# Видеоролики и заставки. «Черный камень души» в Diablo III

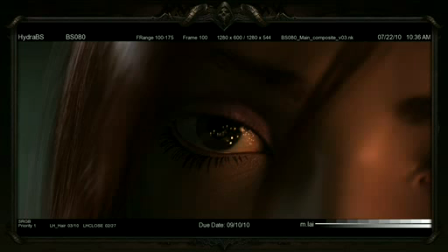So in order to make the light, the shader, and the surface all working perfectly with each other, so we work close to each other in order to set up the look. Along the way, we keep trying.
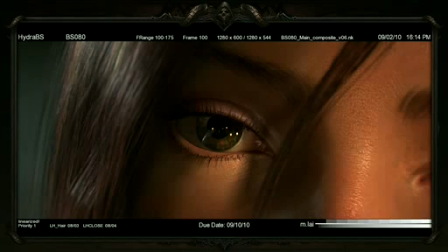There's different studies, but at this point, the skin looks a lot better, but still not 100% up to our standard. The skin still looks a little bit crunchy, a little bit contrast.
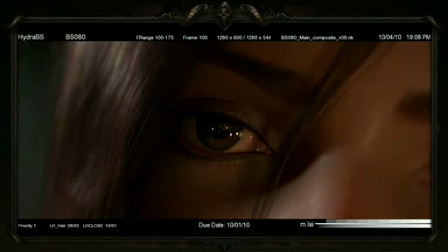So from previous slide to this one is another big, big fun that I think we found out really useful by introducing the soft light approach.
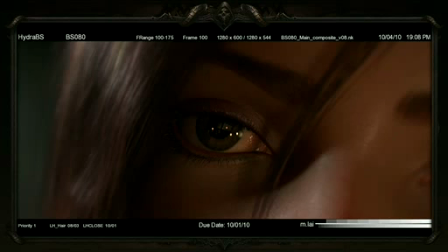I think the Graham is going to be going into the detail a little bit more in the later. By introducing the soft light, the skin looks much more realistic, and also we instantly fall in love with this test render. We felt this is the look that we want.
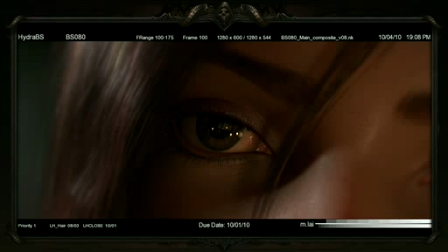Soon, we retweaked the shader and texture maps all around just in order to work with this lighting. From then on, we established the look for the super close-up shots.
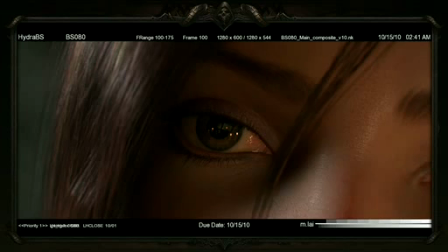Keep tweaking, lots of small tweaks, changes. Finally we got this stage. Of course, we didn't stop at the even after the lighting look at. As we introduced the enemy displacement in order to get a much more subtle wrinkle facial movement,
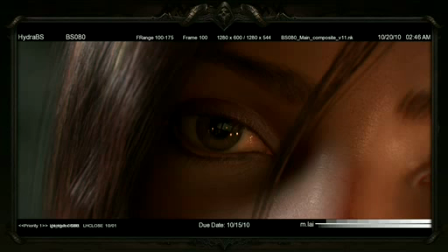we kept looking at the deformations in order to make sure the hands, eyes, the body works correct under the light. The animation team did the same thing and has their own take from the reference.
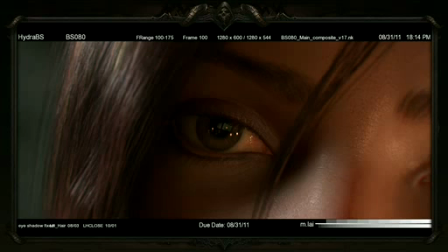James. Cool, thanks, Gene. So I'll talk a little bit about what the animation team. Thank you, Shane. Yeah. So the animation team did their own thing in order to prepare for working on this cinematic. We started with photography. And the reason why we did that is we took a bunch of photos of all the different possible muscles of the face.
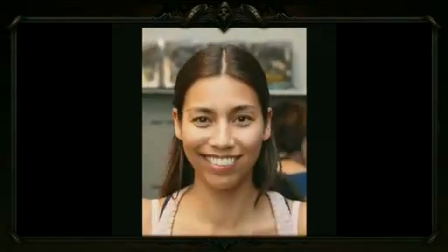We wanted to identify every muscle. And our thinking was, if we could identify and reproduce every one of those muscles on a character rig,
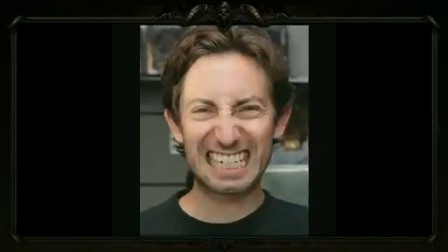then we'd have infinite amount of facial expressions to use when we do the animation. And it worked really well.
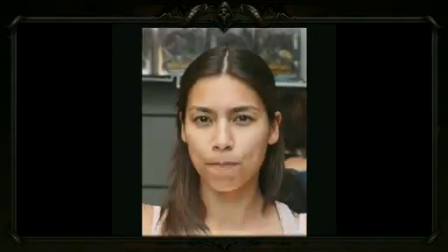And it also went very well with Diablo's stylized reality, the very, very realistic style.
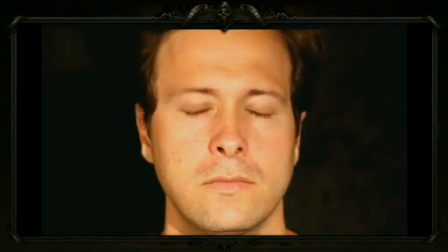We also took specific videos. Since we had to do a super close-up of the eyes, we studied eye behavior.
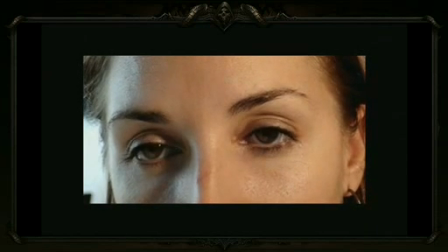We even studied specific shot video. Here's Angela again, falling asleep.
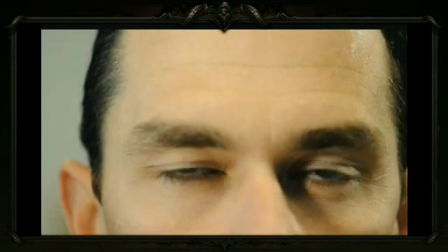Here's our director, Nick Carpenter, doing the same thing.
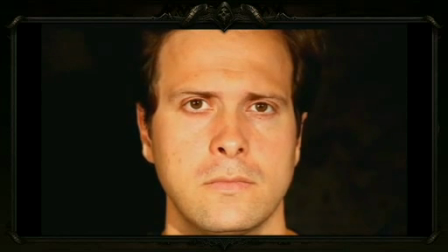And we learned a lot from that about how the human eye has many, many different types of half blinks and flickers and things like that.
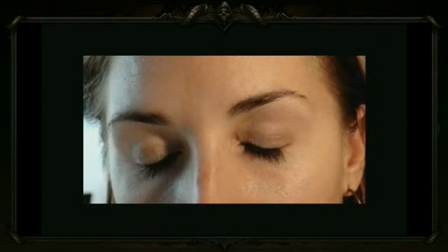We identified all those tiny little muscles and we put them all in there into the final result, like this.
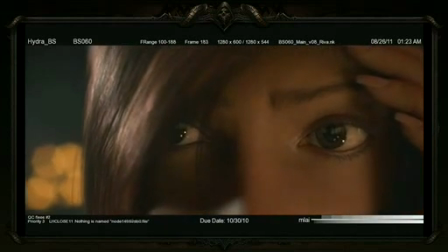And all that research really paid off.
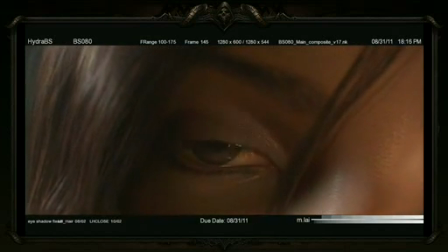We also, in doing the animation, we take that reference, we take that research, but we also have to exaggerate it so it comes across on screen even more clear.
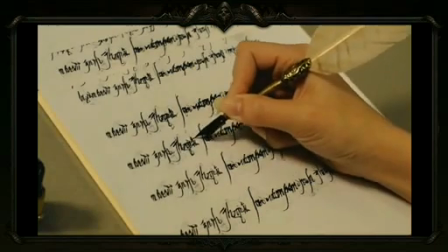Now, for Leah's close-up hand shot, we took this specific video, and we learned quite a bit about the mechanics of writing. We also learned subtle details about how when you write, it even indents, the pen indents the page a little bit.
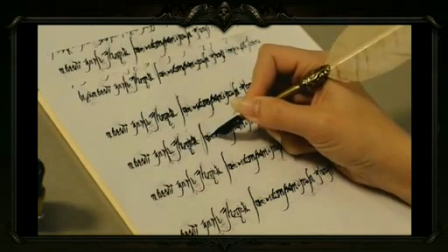We put some of that in there, too.
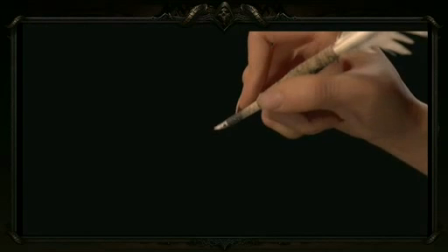From this research, we also learned in detail how the shape of the hand needs to be just dead on.
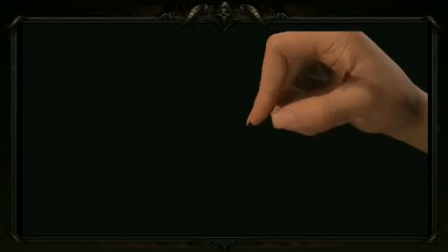It was a close collaboration between the modeling, between the rigging and animation teams in order to get the shape of the knuckles and all the individual wrinkles of the hand just right.
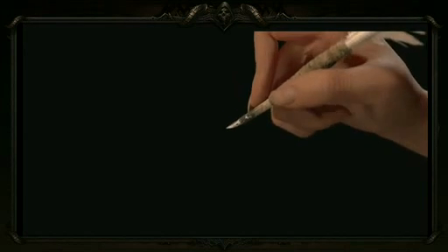And I'm actually going to hand it over to Jim now, talk a little bit more about the Leah process. Thanks, James.